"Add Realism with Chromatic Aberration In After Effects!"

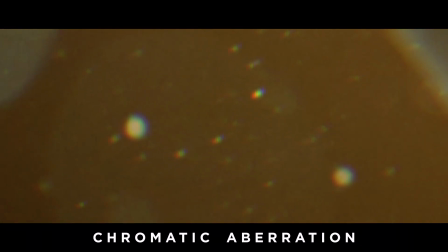(0:00)
Chromatic aberration is a great way to get your 2D and 3D graphics to have a little bit more photo realism and a little bit of life to it So let's figure out how to achieve that inside of After Effects Hey, what's up guys Ryan here with chomp and the other day on Instagram We posted some frames of a work in progress of some microscopic
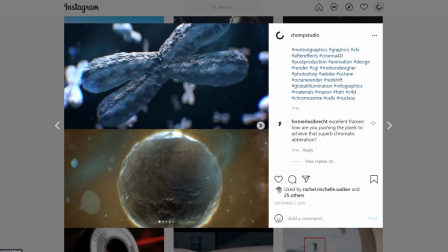(0:20)
animations that were working on it and it had a chromatic aberration effect on it and we actually got a question about how we Achieve that on Instagram and by the way if you're not following us on Instagram go ahead and you know hit that follow button over there and feel free to ask any questions that you might have but let's go ahead and answer that question we got on instagram and show you how we did it inside of after effects
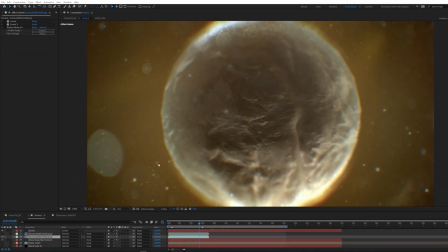(0:40)
all right so here we are inside after effects and let's just kind of see what the chromatic aberration is doing so if you look we're getting these nice little
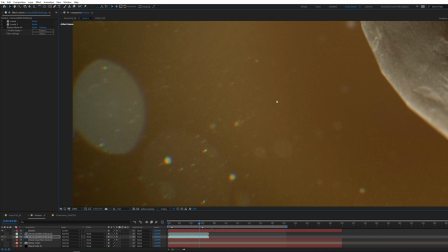(0:48)
sort of lens effects you know our red green and blue channels are offset and it's really just kind of adding to this molecule that
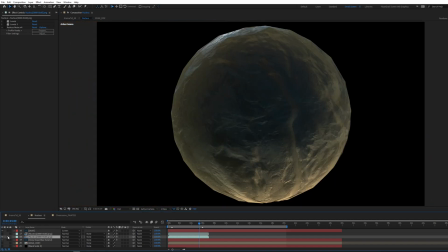(0:56)
we have in the middle of our frame so if i just sold this really quick let's kind of look at the effects that are going on real fast so you can see what it sort of looks like without any lens effects on top of it as the first general effects i do have
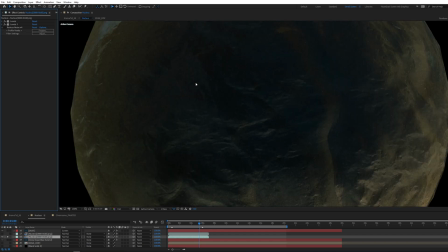(1:07)
some just levels and also if you look from the render we got a little bit of noise that came in there so i just did a little bit of
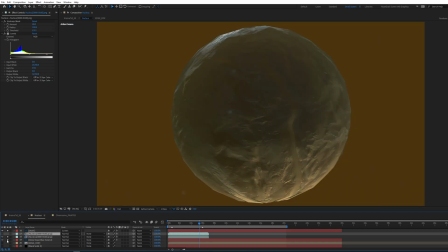(1:13)
noise reduction and then i add a little bit of a dust let's get our background back in there really quick then i have a
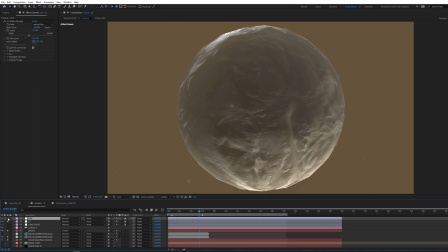(1:20)
general color correction layer add a little bit of depth of field and these effects are just
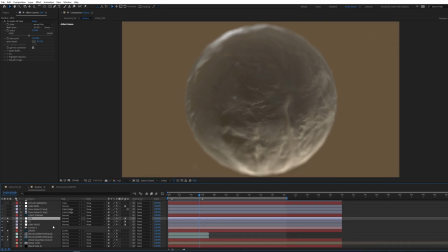(1:25)
stacking on top of each other a little bit of light streaks added some grind. I'm going to skip this lens effect really quick. I'm just going to turn all these back on for our last color adjustment layer.
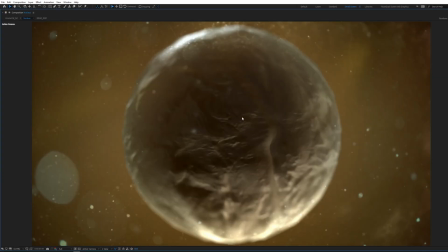(1:38)
So this is what our molecule would look like without any of the lens effects and just and with no chromatic aberration.
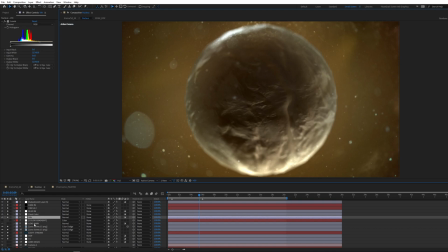(1:44)
So what I did for this is I use an effect called FD lens distortion. I use on almost every project to get a chromatic aberration.
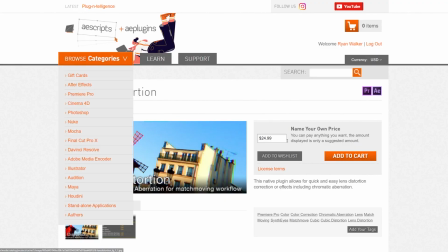(1:52)
So FD lens distortion is at aescripts.com and their suggested price is 24 bucks.
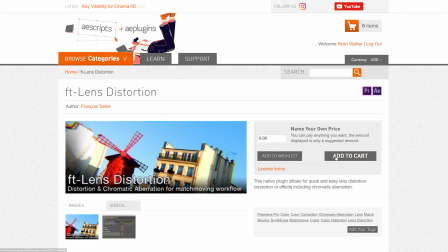(1:57)
You can give them a tip if you want or if you'd like you can just add zero dollars out of the cart and you're good to go So let's jump back in after effects
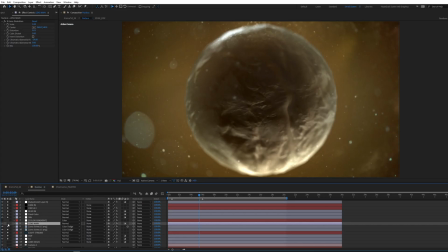(2:05)
So I'm gonna go ahead and turn on this adjustment layer
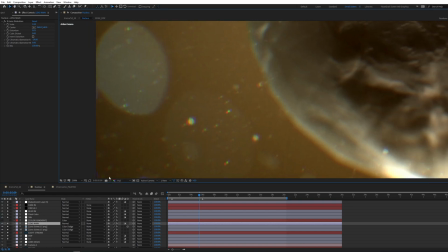(2:08)
And immediately you can kind of see the difference of what's happening and how we're getting those natural sort of lens distortions This is definitely Exaggerated more than you would probably want but we kind of like the look because it gave a it gave a little bit of that Microscope look to it.
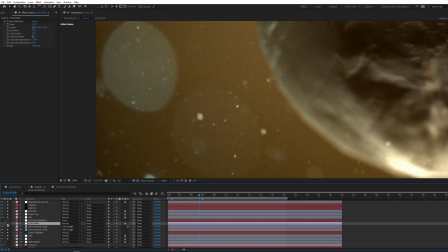(2:22)
So let me turn that on and off really quick
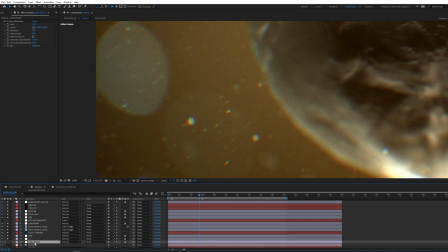(2:26)
and And what I did to also sort of finish this off is I did another one on just the edges.
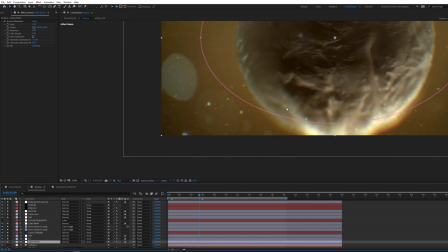(2:34)
And this adjustment layer has a mask on it.
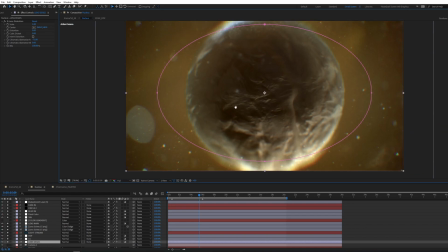(2:36)
And so adding it just to the edges kind of gives that a little bit even more outside glow and chromatic effect.
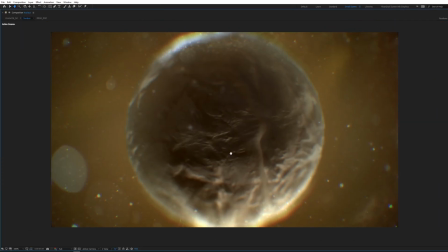(2:45)
So let me zoom out. You can just take a look at what that looks like again. And let's jump into another example really quick that if for some reason you didn't want to get that plugin, I'll show you how to set up your layers to be able to do an RGB split,
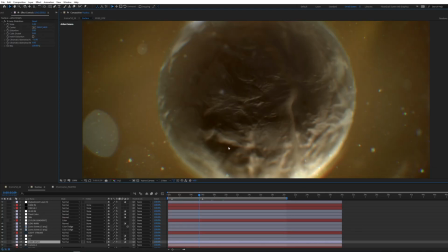(2:56)
which is kind of the same as chromatic aberration is just it takes a little bit more setup and
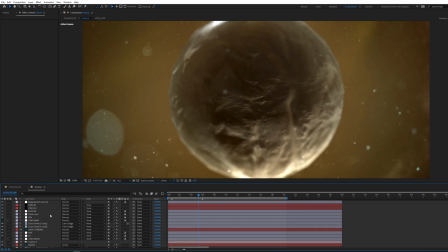(3:01)
doesn't seem as easy in my opinion so i basically want all of these layers
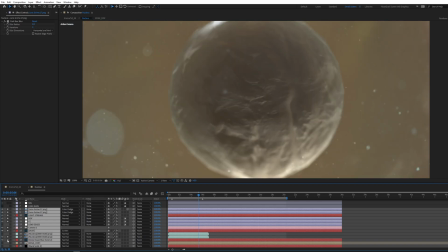(3:07)
that don't have any of the color correction effect is kind of just our our base render no effects and above
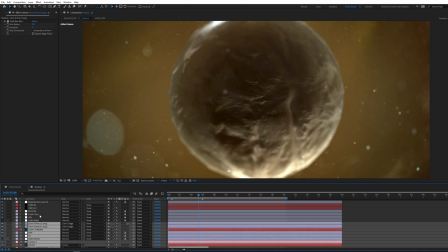(3:13)
this would be more of our effects color grading stuff like that what we need to create is basically an rgb split so i'm going to take all these main layers i'm going to pre-comp them we'll call this something like base render.
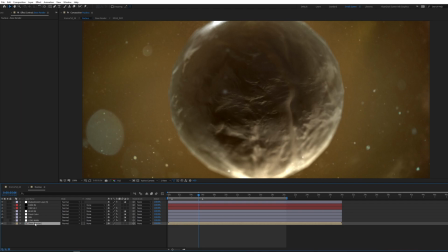(3:30)
And what we're going to do is we need to extract red, green, and blue channels. So I'm going to use the set channels effect.
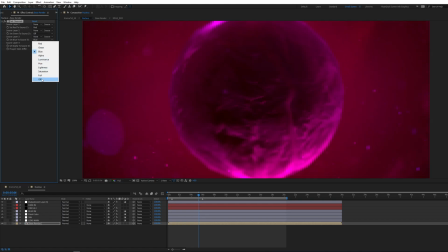(3:38)
We want red. So I'm going to turn off blue and green. All right.
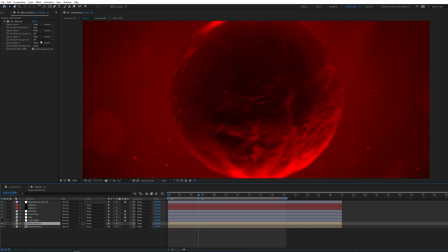(3:44)
So let's get green. I duplicated the layer.